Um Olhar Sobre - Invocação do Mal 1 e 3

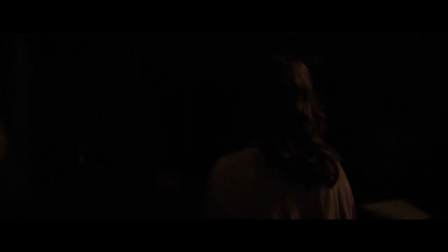8:47 Em diferentes momentos, em vez de nos deixar tenso pela encenação do ambiente, faz uso do expediente batido de nos deixar no escuro para assustar.
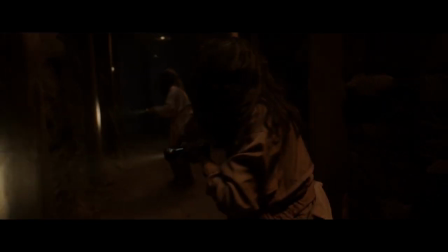8:56 Funciona? Muitas vezes, sim. Mas o seu uso é muito menos sofisticado do que fez o One antes, mostrando que está em cena em vez de esconder.
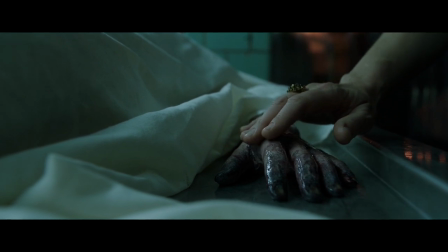9:06 O roteiro do filme de Chaves também abusa de usar as visões de Lorraine para ambientar seus momentos de tensão.
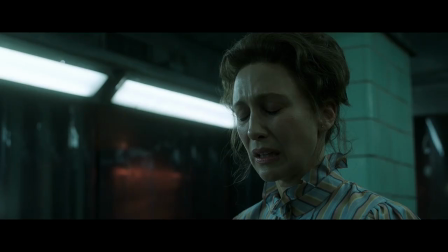9:12 O problema não está em usar isso, mas em recorrer a ele repetidas vezes para aproveitar o fato de que essas visões permitem construir a sua própria ambientação.
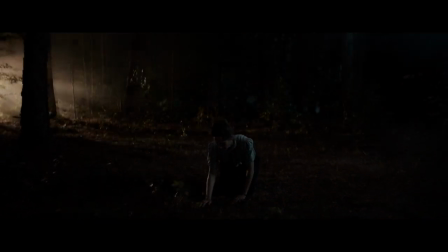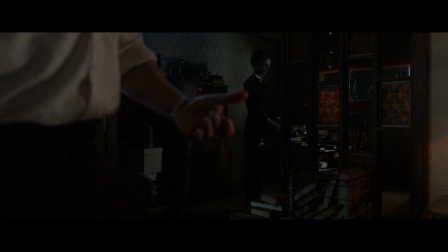9:25 Saber estar enfrentando algo inexplicado e paranormal, portanto longe de qualquer explicação lógica, ajudava também nos dois primeiros filmes.
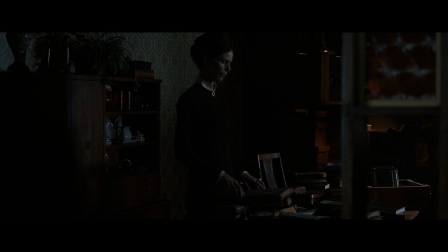9:32 Aqui o filme confere um personagem humano ações que antes se justificavam por esse sobrenatural.
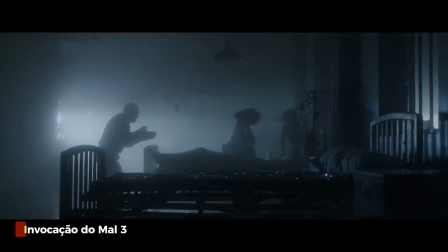9:39 De certa forma a ideia de que continuações precisam ser maiores e com mais coisas acontecendo
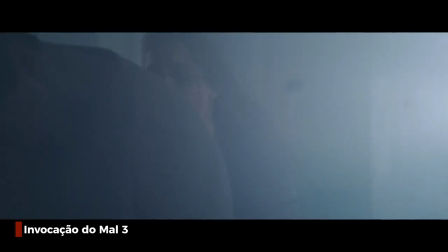9:44 levam o clímax do filme a um pouco de exagero Esse exagero já está presente lá no início,
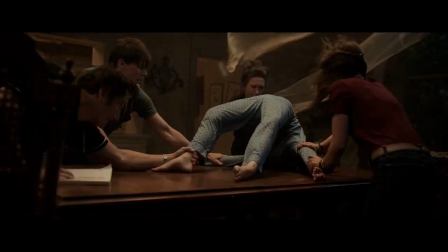9:49 em que o filme vai na direção oposta do original ao achar que exibir explicitamente funcionaria melhor do que apelar para
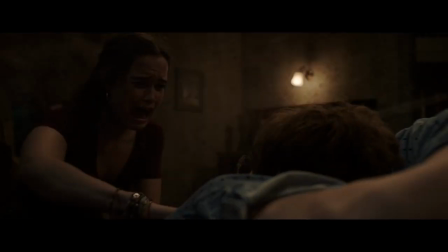9:55 a sutileza Não há sutilezas em Invocação do Mal 3
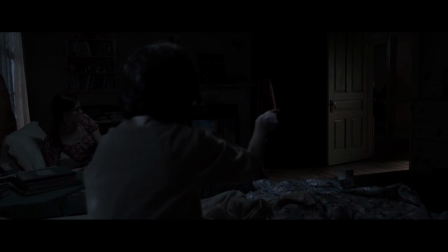10:00 O objetivo da comédia é fazer rir, o objetivo do terror é assustar Agora o que assusta a mim ou você, ou o que faz rir a mim ou a você, nem sempre são os mesmos estímulos O que diferencia filmes dentro do gênero quando fazem o que se propõe Mais do que a qualidade do gatilho
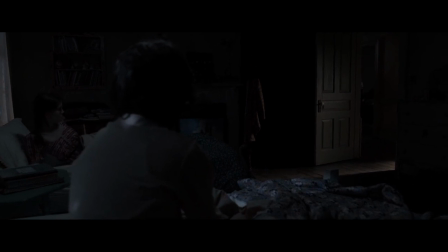10:17 usado para a emoção proposta pelo gênero É a execução e a defesa em torno de uma ideia de linguagem Quando se trata de medo,
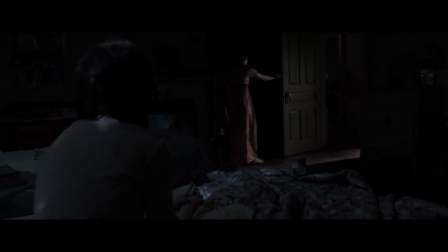10:25 como James Wan já mostrou O maior terror pode não ser aquele que se exibe em excesso Mas aquele que a nossa imaginação cria Sim.